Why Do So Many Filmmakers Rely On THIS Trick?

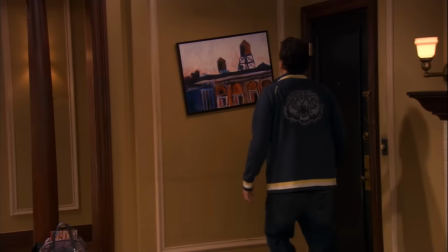0:00 Oh, now this is ridiculous. Marshall, your apartment's crooked.
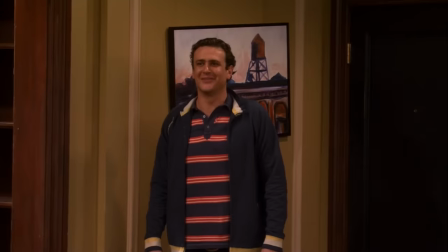0:05 What do you mean?
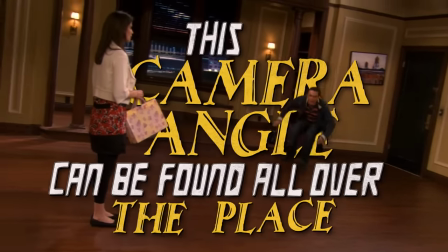0:08 This camera angle can be found all over the place, not just in movies, but in TV shows and commercials as well.
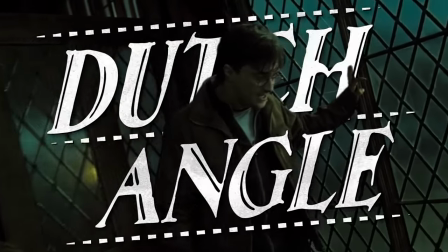0:15 It's called the Dutch angle, and it has been used steadily since the 1920s.
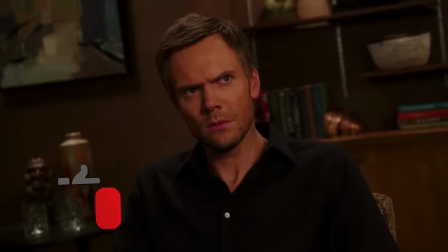0:21 Its intended purpose is to stir emotion in the audience. So while you may not have noticed, it probably made you feel a little uneasy.
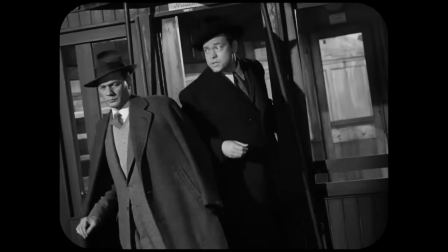0:28 But the questions remain, why are so many filmmakers still using a 100-year-old camera trick?
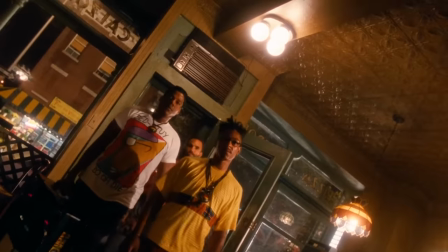0:34 Where exactly did it come from? And why, after all these years, is it so effective?
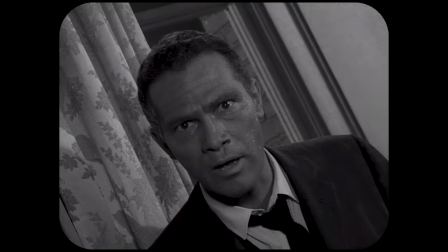0:39 It's an incredible story. I'm going to tell you the whole thing.
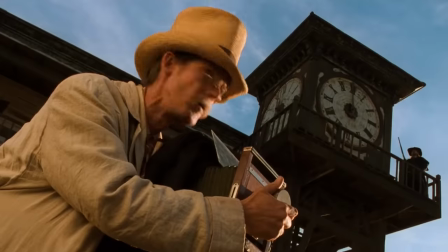0:43 Before we really jump into the details of the Dutch angle, we need to get a grip on the basics.
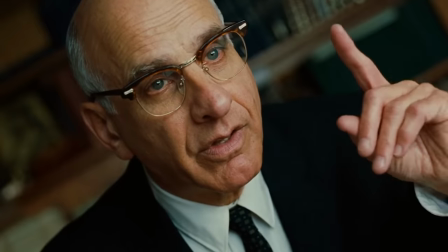0:48 And there's no better way to do that than with a solid example.
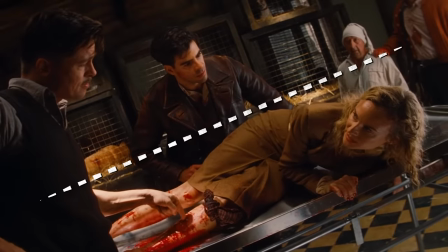0:52 Quentin Tarantino's Inglourious Bastards makes frequent use of the Dutch angle, though it is most prominently featured in this iconic scene.
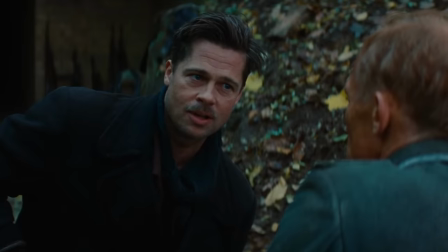0:59 Sergeant Donnie Donowitz, the Bear Jew.
While a majority of the camera work is done straight on at eye or ground level,
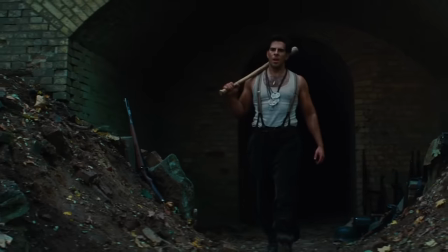1:08 the angle is noticeably shifted after Donnie emerges from the tunnel and speaks with a German soldier on the ground in front of him.
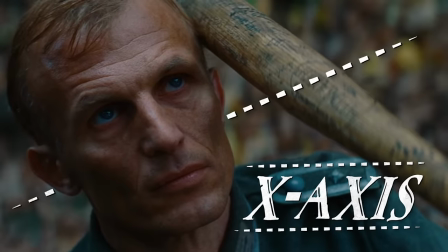1:15 This tilt on the X, or roll axis, is what constitutes a Dutch angle.
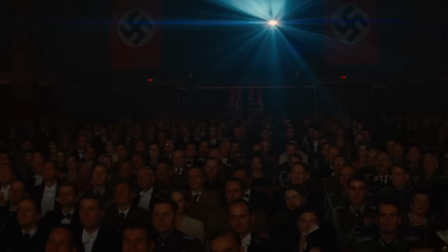1:20 The camera works in tandem with the rest of the film's language to tell the audience how we're supposed to feel, what we're supposed to think, and what we can expect moving forward.
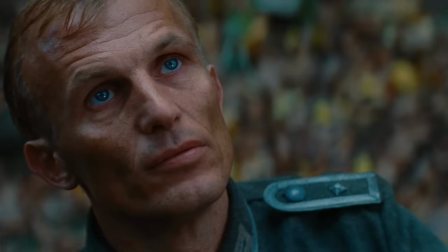1:29 Since we suddenly find ourselves off balance, we have to struggle to emotionally right ourselves.
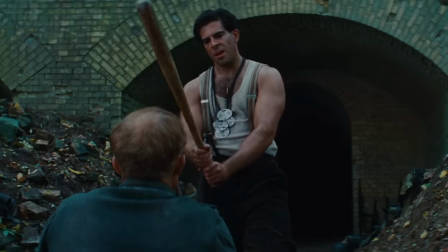1:34 But Tarantino intentionally keeps us unsteady. There's an unnatural intensity to Eli Roth's impassioned gaze and Richard Samuels' steely resolve.
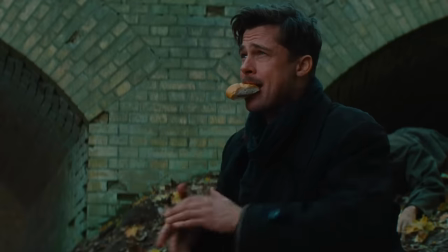1:43 And when coupled with the rising volume of the music, it signals to the audience they're about to witness something brutal.
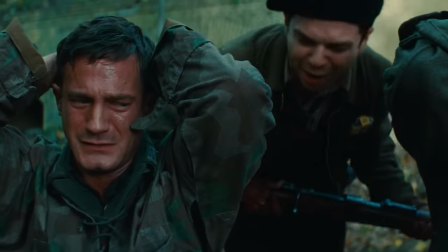1:49 And, well, we all know what happens next. It's an undeniably effective use of the Dutch angle, and Tarantino deserves to be acknowledged for it, but he certainly can't be credited of its invention.
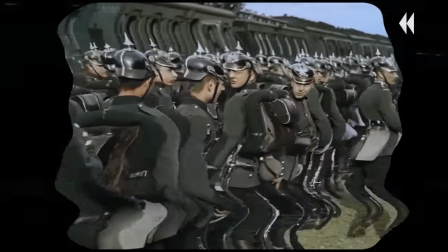2:03 For that, we have to return to Germany, and this time, we're going all the way back to World War I. During the First World War,
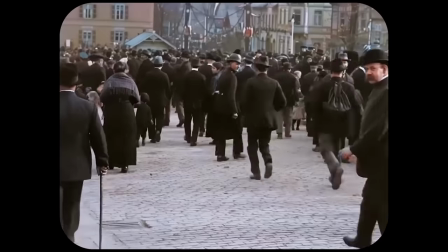2:10 Germany banned the import of foreign works of art. This left the German public in a kind of cultural bubble.
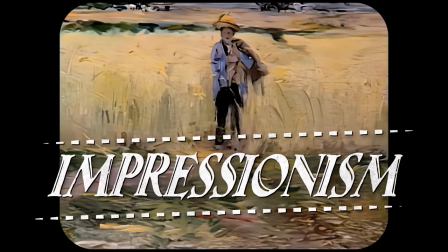2:16 While the rest of the world was enjoying the rise of ethereal Impressionist art and the humble beginnings of early Hollywood filmmaking,
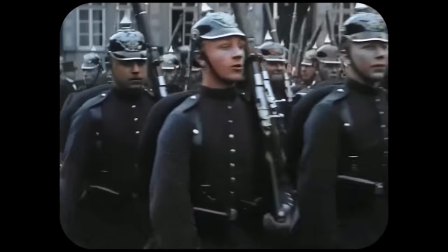2:22 Germany was marching in a decidedly stranger direction.
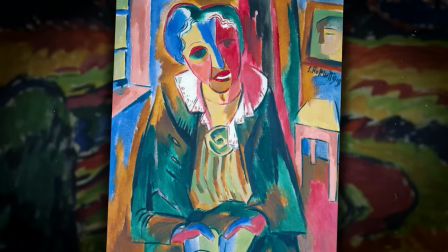2:26 German painters had embraced expressionism in a big way, leaning into the emotionality of art and playing with distorted perspectives.
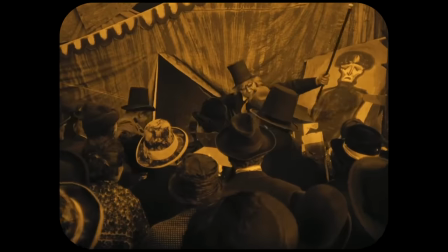2:33 These ideas naturally bled into the filmmaking process and led to now classic movies like The Cabinet of Dr. Caligari. One of the most important horror films in the development of that genre and a key example of German expressionism in the cinema.
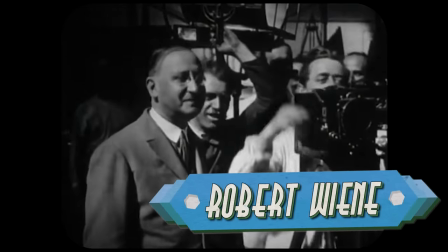2:47 Directed by Robert Wiener with cinematography by Willie Haymeister,
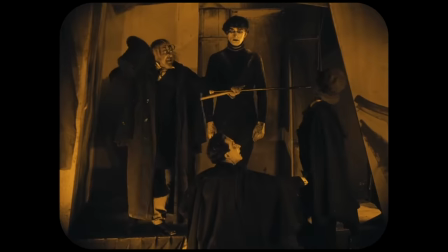2:51 the 1920s silent horror film wears its influences boldly and proudly on the sleeve of its dark black trench coat.
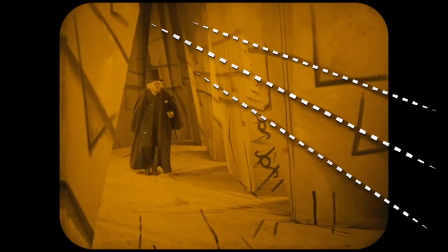2:58 The sets are filled with wonky lines meant to unsettle the audience, and the characters are all done up with extreme makeup.
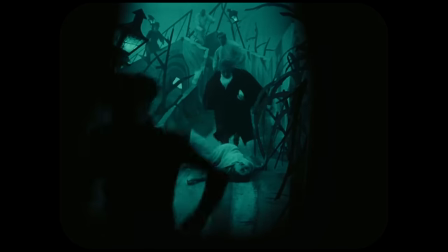3:04 Buildings are misshapen, streets are incongruous with the rest of the environment, and even the furniture was specifically chosen to create off silhouettes.
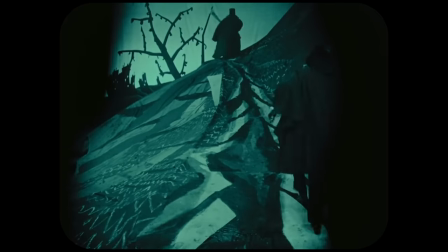3:12 While Calgary doesn't include a true Dutch angle, the sets themselves provide that disconcerting tilt in perspective which would inspire future filmmakers.
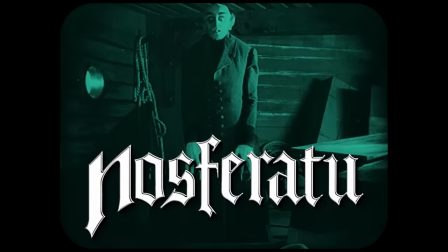3:20 F.W. Murnau's Nosferatu, Fritz Lang's Metropolis,
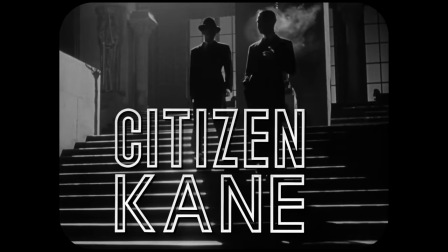3:24 Ziga Vertov's Man with a Movie Camera, and even Orson Welles' Citizen Kane all physically offset their cameras for particular moments.
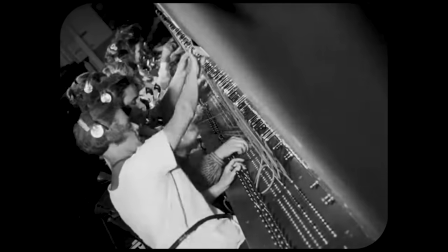3:32 Obviously, all of these films would become icons of the industry, which served to make the Dutch angle a widely recognized and revered filmmaking technique.
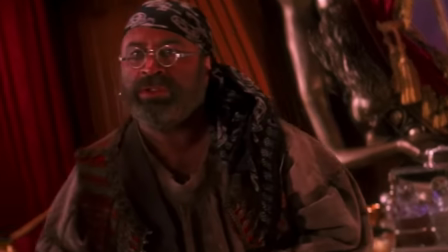3:40 So yes, despite its name, the Dutch angle is actually German.
Oft is that an apostrophe.
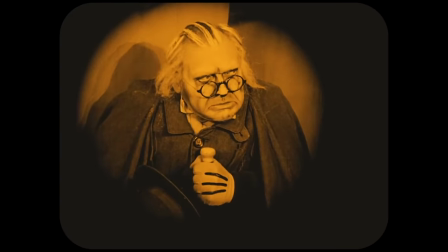3:46 I think you mean an epiphany.
While we don't know for sure, it's assumed that the Dutch angle was originally called the Deutsch angle,
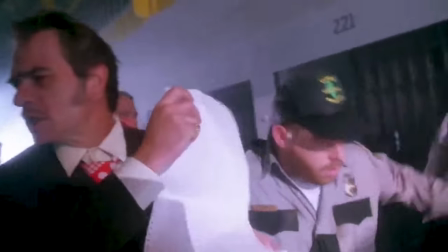3:54 but years of misspellings and mispronunciations from English speakers left it a little twisted.
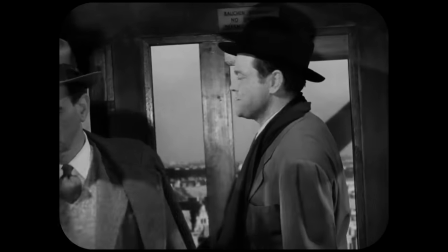3:58 As you might have noticed from the examples, the earliest uses were found mainly in serious genre films, particularly horror films.
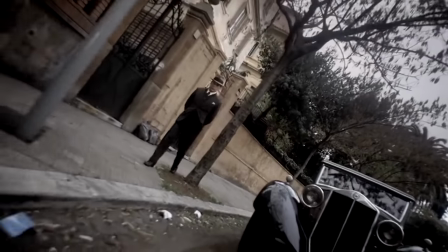4:06 But as the technique became more popular, the camera trick broke free of its limiting origins, and its full viability as an industry staple became clear.
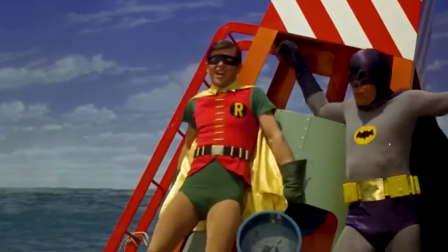4:15 Famously, the 1960s Batman TV show and its spinoff movie made use of Dutch angles whenever the villains were on screen.
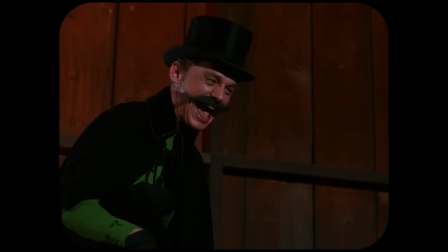4:22 Each character had their own specific tilt, signifying their crooked intentions and unstable personalities.
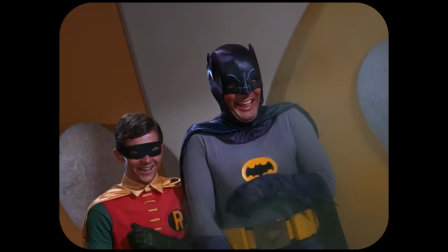4:28 The shots also gave the show and movie a more fantastical feel, which helped to sell the tone of the universe overall.
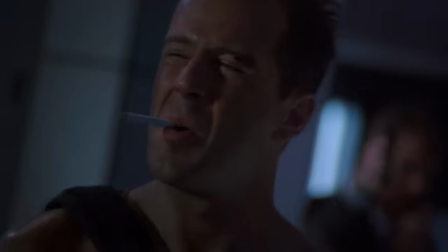4:34 Good going, Batman! I thought we were dead ducks!
Dutch angles are also seen in action movies, and especially anime.
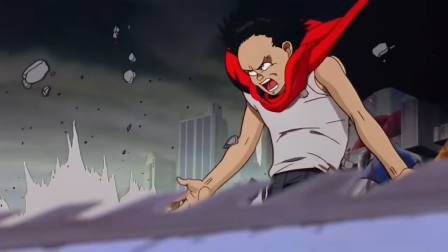4:42 Usually, they're employed as a way to showcase the otherworldly abilities of a character or capture a particularly unreal set piece.
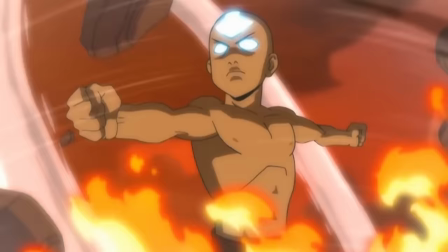4:49 When used well, these tilted shots get the audience's heart racing in a way a standard shot might not.
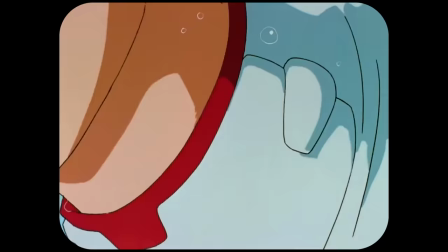4:55 And they do a better job of letting us know that what we're seeing is supposed to be epic in scope.
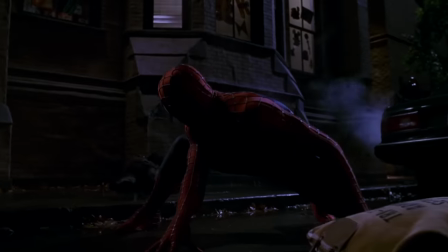5:00 Recent Marvel flicks are known for using Dutch angles, and Sam Raimi's Spider-Man movies are absolutely full of them. Of course, Raimi got his start in horror with the Evil Dead movies, so it's obvious where his influences came from.
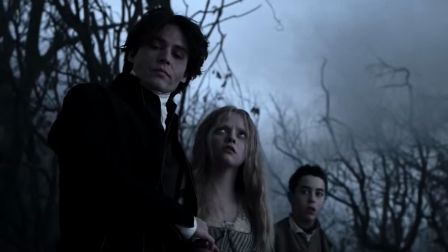5:12 And he's not the only one.
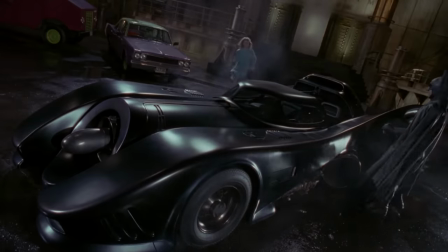5:14 Tim Burton's directorial style is also heavily steeped in German expressionism, which which means he makes frequent use of Dutch angles to highlight the absurdity of his films.
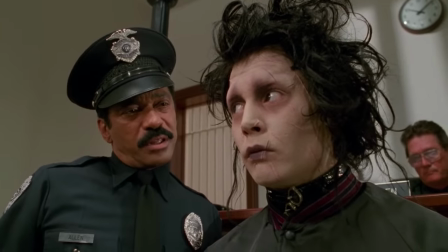5:23 They could keep me up all night worrying about you.
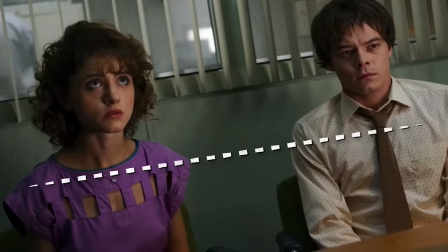5:27 When it comes down to it, a Dutch angle is at its best when used to convey and highlight the abnormal.
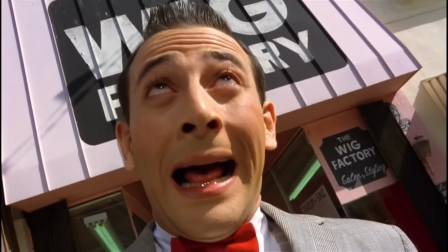5:34 Whether that abnormality is horrific, comedic, or action-oriented in nature doesn't really matter,
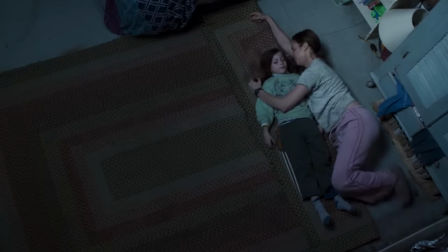5:39 because the Dutch angle is as versatile as it is effective, at least in the right hands.
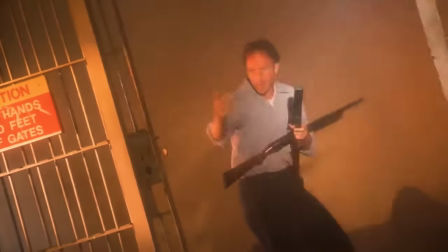5:44 Just because a camera trick or filmmaking technique has been used to great success in the past doesn't mean it will always have a similar payoff.
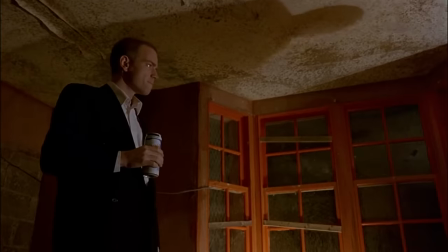5:52 You have to understand why it works. Otherwise, the results can be disastrous.
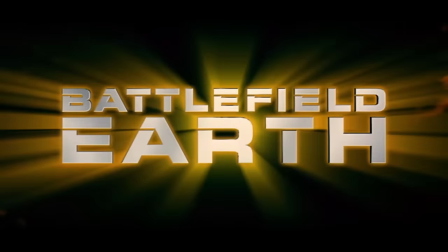5:56 The most poignant example of this is the movie Battlefield Earth, directed by Roger Christian.
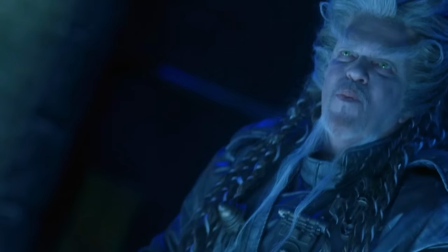6:01 There must be some mistake. Oh, oh, Marcus does not make mistakes.
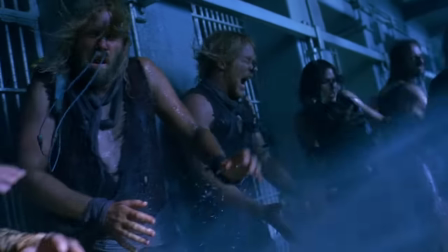6:06 On release, Battlefield Earth was panned for, well, just about everything. John Travolta's bizarre acting choices, the terrible costuming,
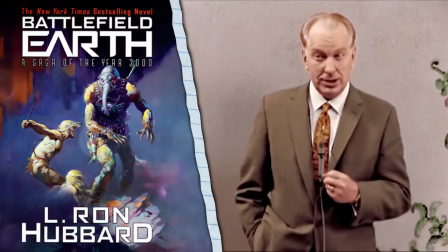6:14 and the strange story based on a book written by the founder of Scientology didn't make for an Oscar-worthy product.
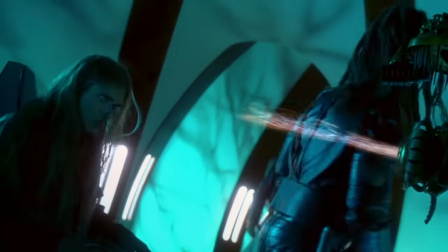6:21 And while the movie can definitely be described as abnormal,
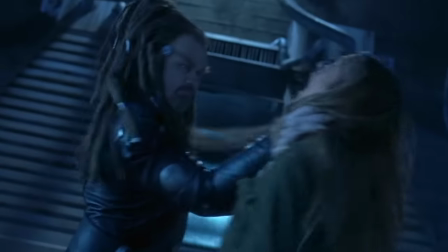6:24 the constant use of Dutch angles does nothing to lift it past its embarrassing 3% rating on Rotten Tomatoes. As Roger Ebert put it so deftly and scathingly, the director, Roger Christian,
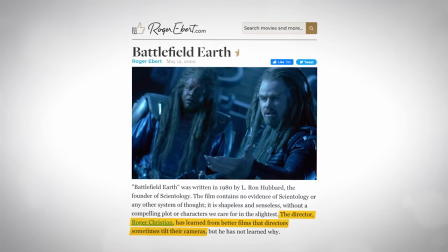6:35 has learned from better films that directors sometimes tilt their cameras, but he has not learned why.
Let's not beat around the bush. This is one of the ugliest and most incomprehensible movies I've ever seen.
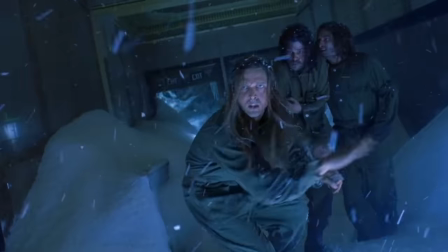6:46 Instead of heightening the emotion of a scene or single shot, Dutch angles are peppered throughout Battlefield Earth with seemingly no real intention.
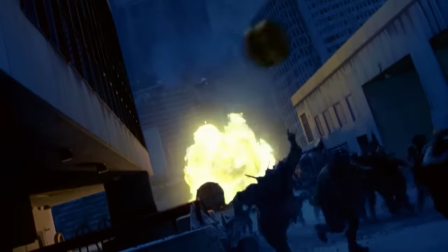6:54 They're there in close-ups, they're there in wides, and they were there in our nightmares after watching the movie.
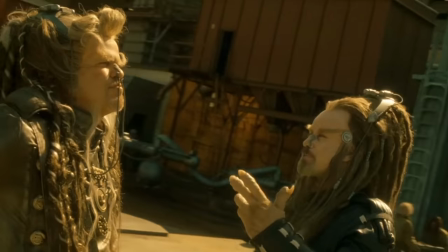6:59 The overuse of Dutch angles made them completely meaningless.
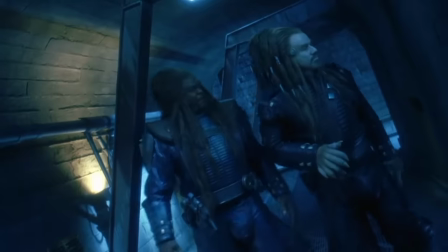7:02 The deeper impact they have in better films was gone, replaced with shallow visual stylization to the point where it became a distraction. If Tarantino used Dutch angles as a tool,
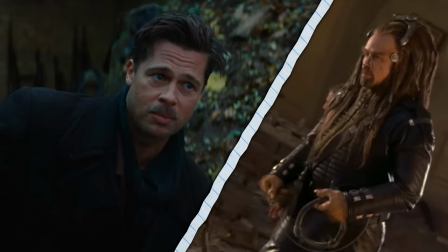7:13 Christian used them as a gimmick, and their finished films are a tribute to how important it is to use them sparingly and properly.
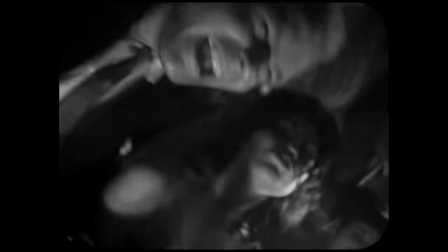7:20 Though the act of tilting a camera might sound fairly simple, when done well, the Dutch angle can evoke a level of emotion in your audience that other shots cannot.
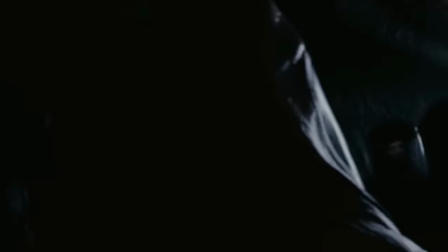7:28 After a hundred years, filmmakers are still finding new ways to use it.
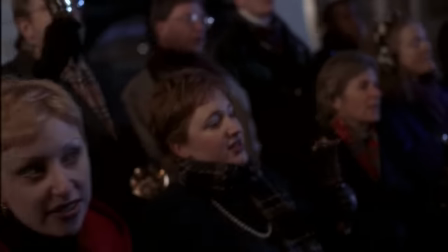7:32 It's a time-honored technique that won't be going anywhere anytime soon, so whatever the future of the Dutch angle has in store,
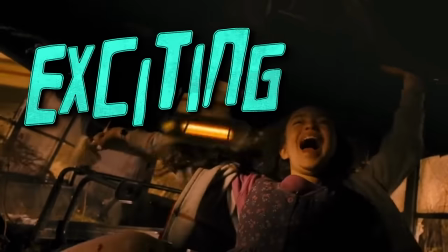7:39 we know it too will be terrifying, inspiring, and exciting. And well, that's all we have for you today.
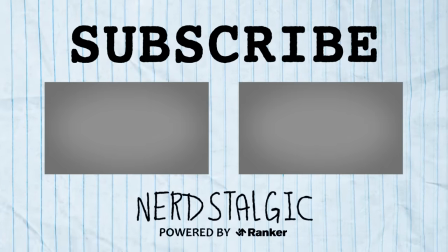7:46 Thanks so much for watching all the way through. If you enjoyed it, definitely subscribe to Nerdstalgic and leave us a like. And let us know in the comments, which movie do you think has the best Dutch angle?